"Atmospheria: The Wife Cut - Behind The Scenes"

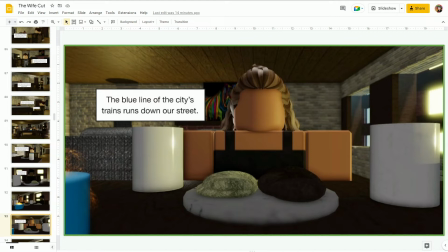(24:43)
Like, the cup is basically as big as their head. That is a big cup.
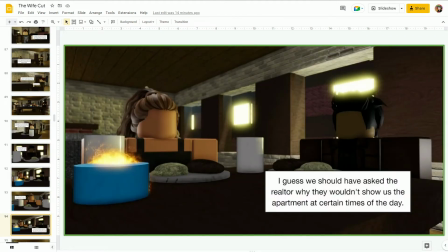(24:50)
And this line also comes straight out of 7. And if you watch the original scene in 7, you'll understand why this line is so funny. Because Detective Somerset is played by Morgan Freeman.
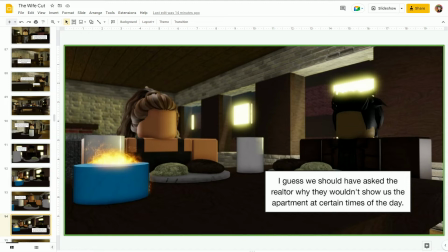(25:09)
Morgan Freeman has the most hilarious laugh of all time.
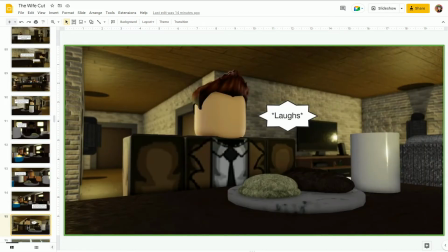(25:14)
And I wanted to try to capture on that, but I can't really do that in Roblox. I literally just had to add a text box saying laughs. But anyway, that's the end of the dinner scene.
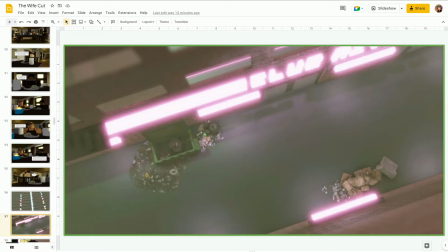(25:28)
So then we move straight into things we're familiar for, and you'll see a green border around this picture. You may be confused why, because it looks pretty similar. Is the fact that there's fog in the frame.
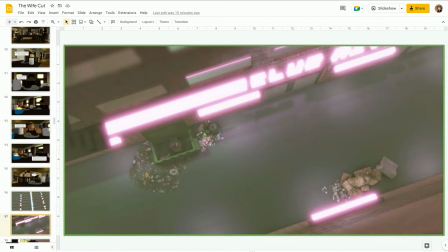(25:44)
Like, if you look at this scene, this exact same frame in the main cut, there won't be any fog, and it'll just be like darker blacks.
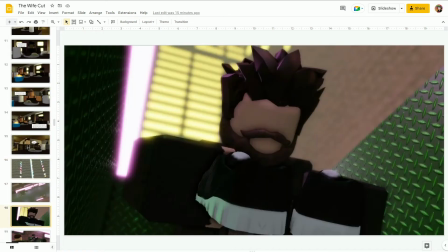(25:55)
And you'll see what I mean. So we see this guy in a dumpster looking for shoes.
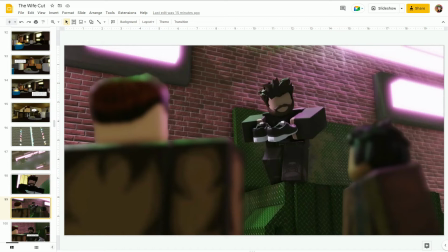(26:06)
There's an unwritten rule of homeless culture that says if you find a pair of shoes in a garbage that aren't your size and match, then you leave them off to the side. And that's something that I wrote into the script, and that's something that I modeled for this scene.
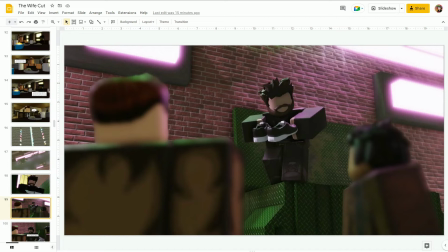(26:26)
But I didn't really dive into it too much because I didn't really think it was that important to the overall story. It's just a fun detail that I added.
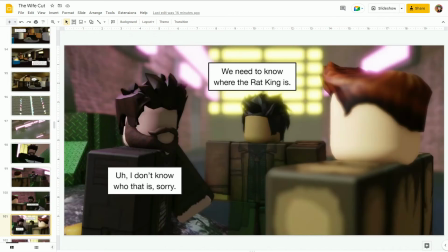(26:39)
So yeah, he finds his pairs of shoes, and this scene kind of goes exactly the same as it does in the main cut.
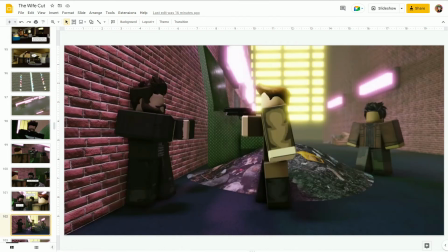(26:47)
There was actually a point where Louis made me edit out this frame, and even though this frame is in both cuts, this frame had to be edited because originally Corb pushed the homeless guy straight up against the wall using his arms.
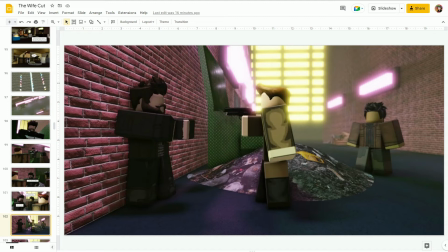(27:06)
And you can kind of take that the wrong way if you've got a dirty mind for it, but I just switched it over to Corb just points his gun at him, which seems a little bit more intense,
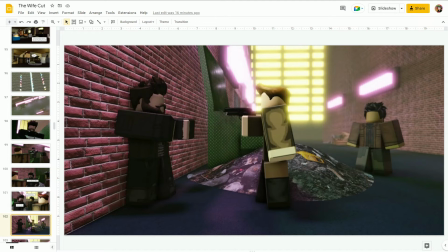(27:22)
but there's something a little bit more personal about like holding someone up by the collar against a wall. It's like you're more angry at someone when you do that instead of pointing your gun at them, but compromises had to be made.
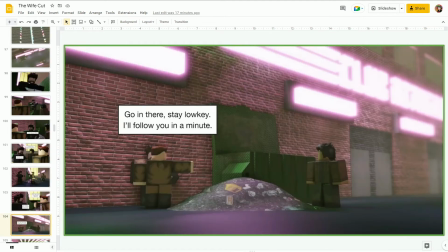(27:43)
So exact same line, except for this. There's Louis didn't like the framing of this particular shot because Corb
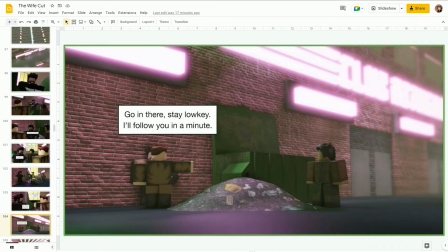(27:55)
and the homeless guy were too close together, and he assumed that Roblox may get some bad ideas about it. So I ended up changing it so that Corb is standing a little bit farther out,
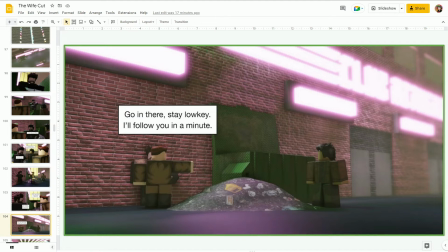(28:09)
and I just changed the angle to make it look like there's more distance between Corb and the homeless guy.
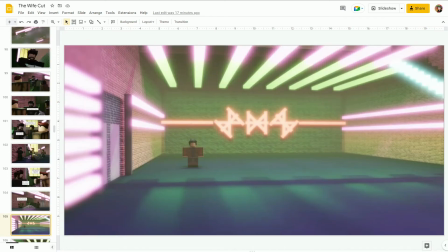(28:17)
So and then we get to this part, pretty much the same.
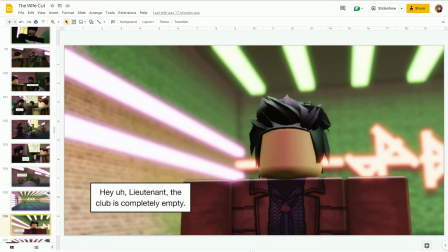(28:23)
Suypur enters the club. It's completely empty.
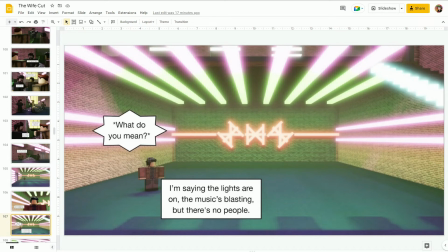(28:25)
In the script, the club was supposed to be packed, like full of people. But that meant animating hundreds of figures, and I didn't want to do that. I got lazy. So I just had to be empty because, that's a trope
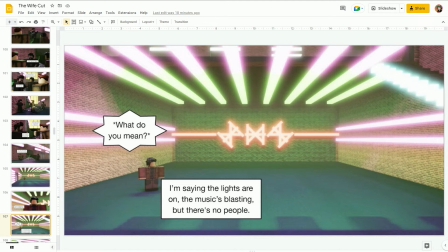(28:46)
switch right there, is the fact that like the club is empty instead of packed.